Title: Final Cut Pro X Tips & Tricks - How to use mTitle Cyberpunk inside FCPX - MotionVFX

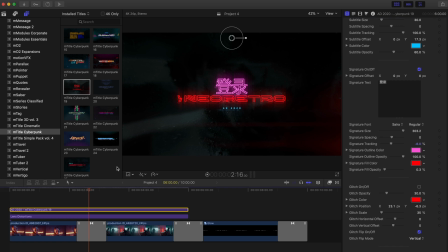And I'm going to turn off some of the extra glitch and distortions for this and just size this up. This title has some streak settings near the very bottom that I'm going to adjust,
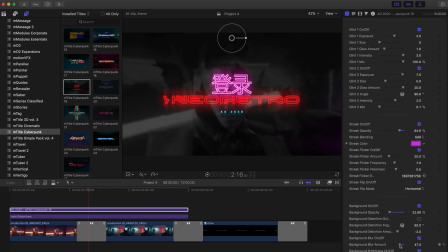and I'm going to affect the background to give it a little bit of clarity and some color back.
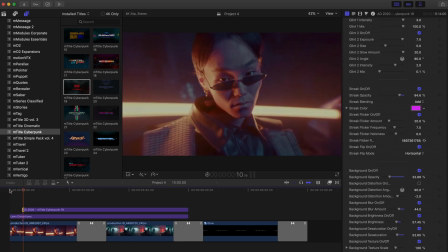Next, I'll use the transmission effect, and I'm going to place this right in between these other two clips.
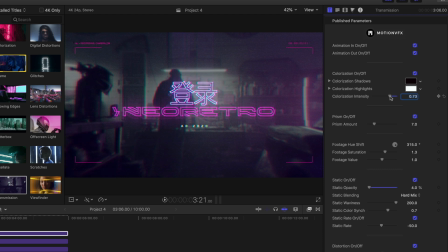And inside the inspector control, I'm going to turn down the colorization, again, giving us this kind of washed out viewfinder look.
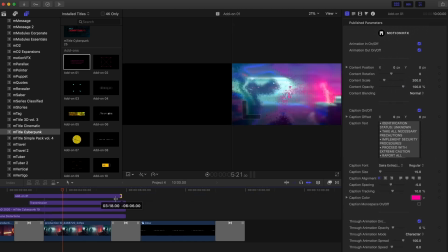Using another add-on, I'm just going to use this as a part of a design feature.
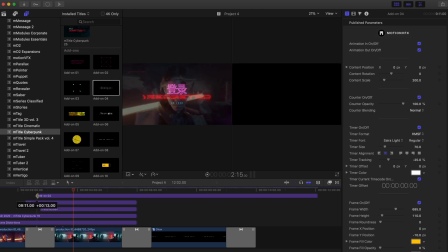So put this right in the top left corner, and then place another one in the bottom right corner.
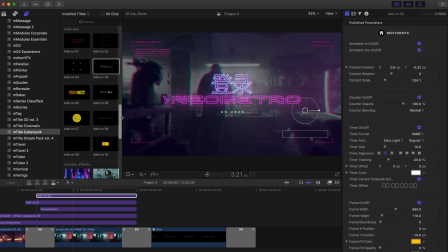That particular one has a bit of a timecode effect to it. Looking through the rest of the overlays, I think I'll add just one more of this off-screen light,
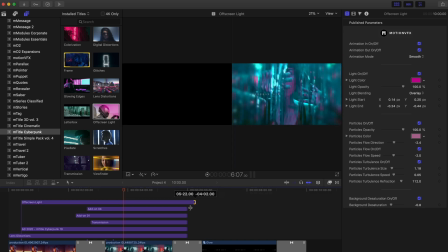and we're going to use this to kind of tie together these first two shots.
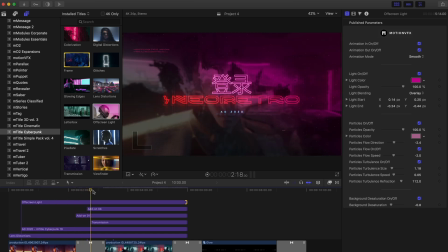So as that fades in, we've got this heavy color coming in from the side, and I'll finish it with a letterbox.
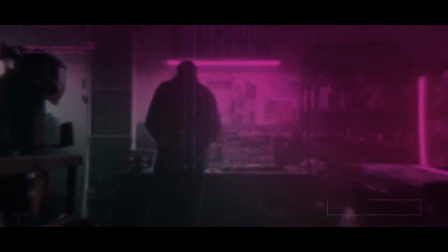So that should give you a quick breakdown on some different ways that you can use the mTitle Cyberpunk Pack.
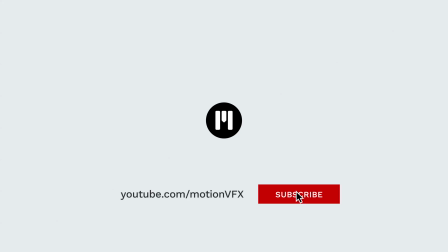Again, my name is Stanislaw with MotionVFX. Thanks a lot for watching, and I'll see you next time.